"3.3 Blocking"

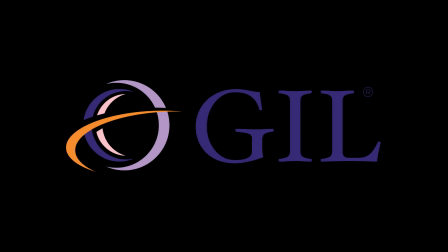[0:00]
Blocking is a word that refers to the movement of people in front of the camera. This is the same term that's used in theater to mean what actors do on the stage.
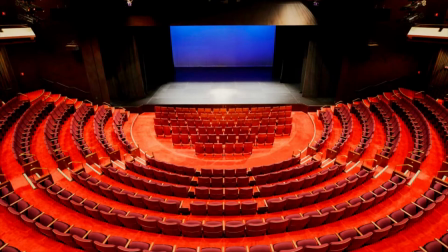[0:11]
In film, there's no particular stage. In theater, the point of view of the audience is from the seats.
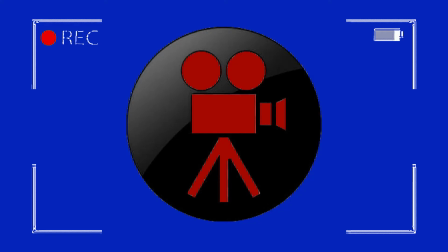[0:18]
In video or film, the audience's point of view is the camera. So when it comes to talking about blocking of a film, we're talking about the movement of people in front of the camera.
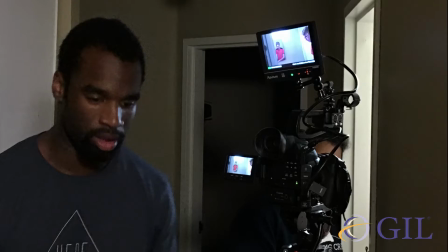[0:30]
This includes where they go, how big they are in the frame, how many people we see on screen, and how far away they are from the camera.
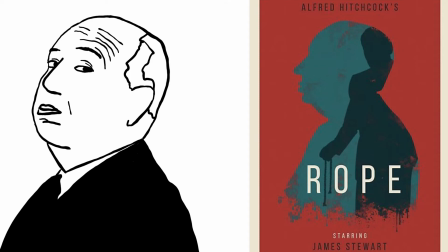[0:40]
Alfred Hitchcock was a master at blocking dramatic films.
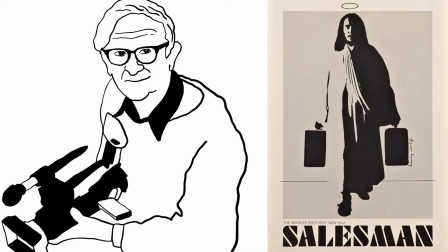[0:44]
Alfred Maysles, the great documentary filmmaker and camera person,
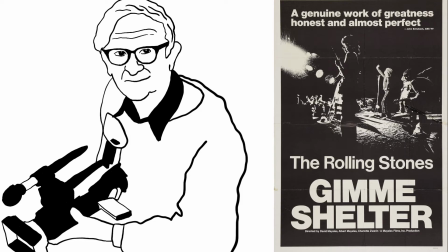[0:49]
was really a master at determining the blocking that happened in front of the camera as it happened in real time. It took these filmmakers a lifetime to become confident and experienced. Watch these scenes. Let me explain what's happening in the blocking. We need to start by identifying what's happening in front of the camera so we can start to understand where we need to put the camera when it's our turn.
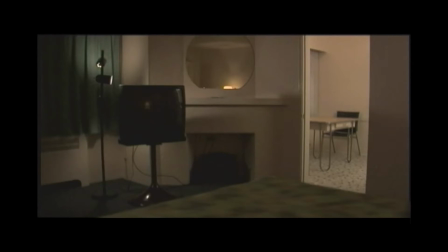[1:19]
Here are two scenes that I can deconstruct in our blocking. Both are short films that I've made over the years, and I'm using these films because I have the legal right to be able to do this. So in this first scene, we have a two-hander, meaning two characters.
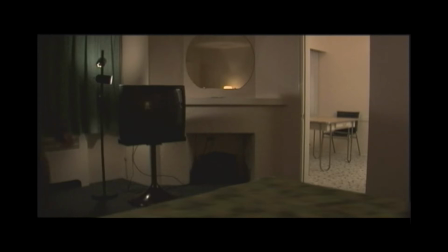[1:38]
It's a dramatic scene, and in this opening shot,
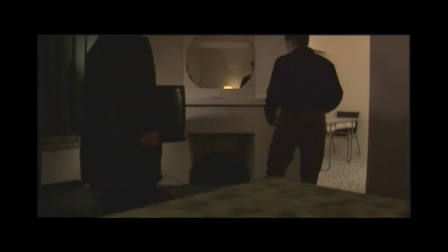[1:43]
an establishing shot, I have the two characters going from screen left to screen right,
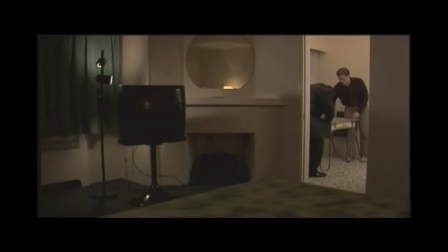[1:49]
where they go and sit down at the table, giving me the opportunity to set up a new camera angle, which will be a medium shot inside the kitchen.
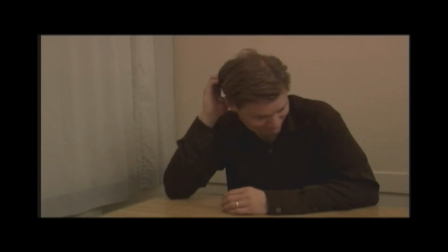[2:00]
So the eye line in the wide shot established the block between
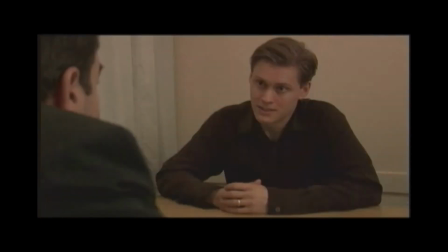[2:08]
the screen the axis between the characters, meaning that I can move the camera anywhere on that side, their right side of their eye line,
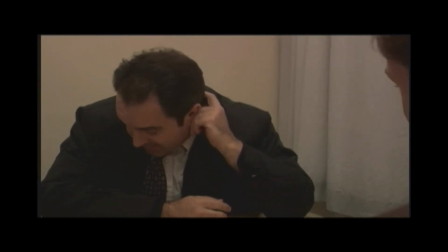[2:20]
which I do. I go from one medium shot to another medium shot,
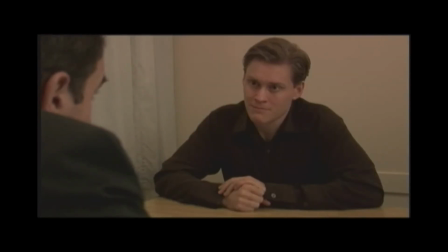[2:25]
and I can cut back and forth between these two shots. Now what happens is...
No, I'm going to turn it around. Philip, we're not in a position to... I know.
I move into For me. It's not an example. some extreme close-up shots.
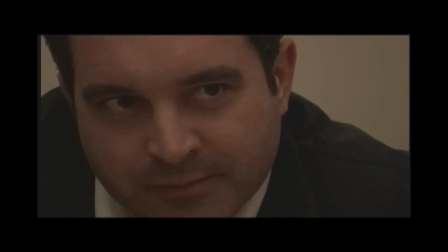[2:45]
I'm on the same angle as those medium shots.
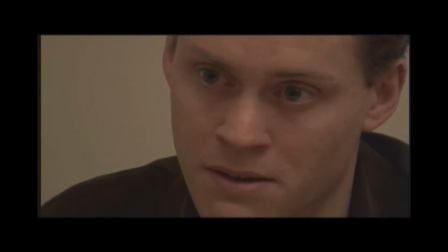[2:50]
I've just zoomed in more than my 50%, Find something. and I can cut back and forth between these shots as the characters look at each other. Then what happens is one of the characters get up and leave, and I can cut back out to my wide shot,
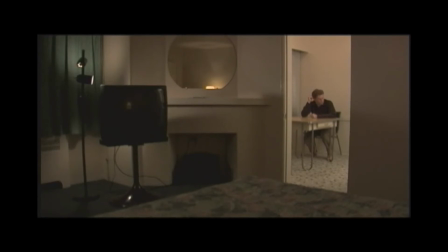[3:09]
which is framed, leaving the frame on the remaining character, who then gets up and comes back into this room. So I've used 5 shots. This wide shot, where I establish the entirety of the scene. Then I can go to my medium shots.
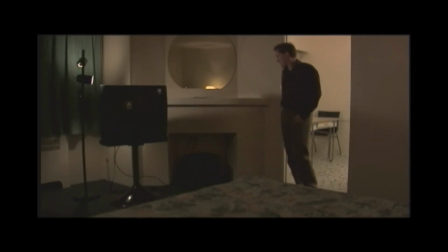[3:28]
I can cut back and forth between those two medium shots and between those two matching extreme close-ups. In this documentary scene, it's very short.
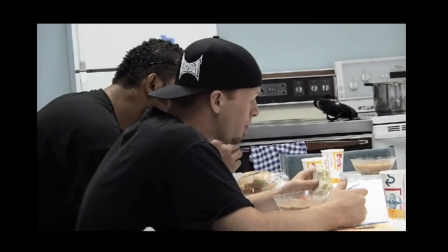[3:39]
The characters aren't talking to each other, but I'm just watching these subjects as they're having dinner in preparation for their evening.
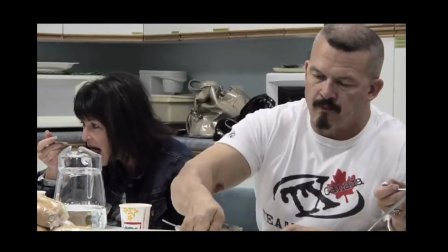[3:48]
I use 5 shots again.
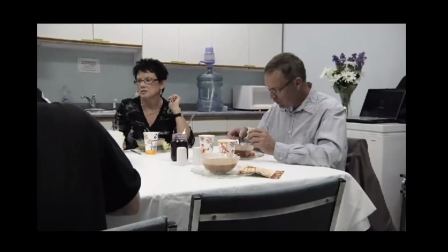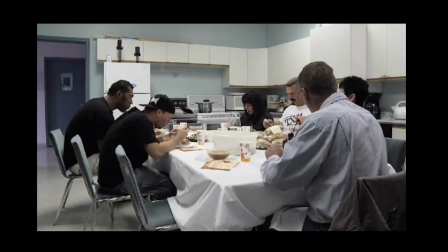[3:55]
Here's the wide shot that establishes the location, and we see everybody in context.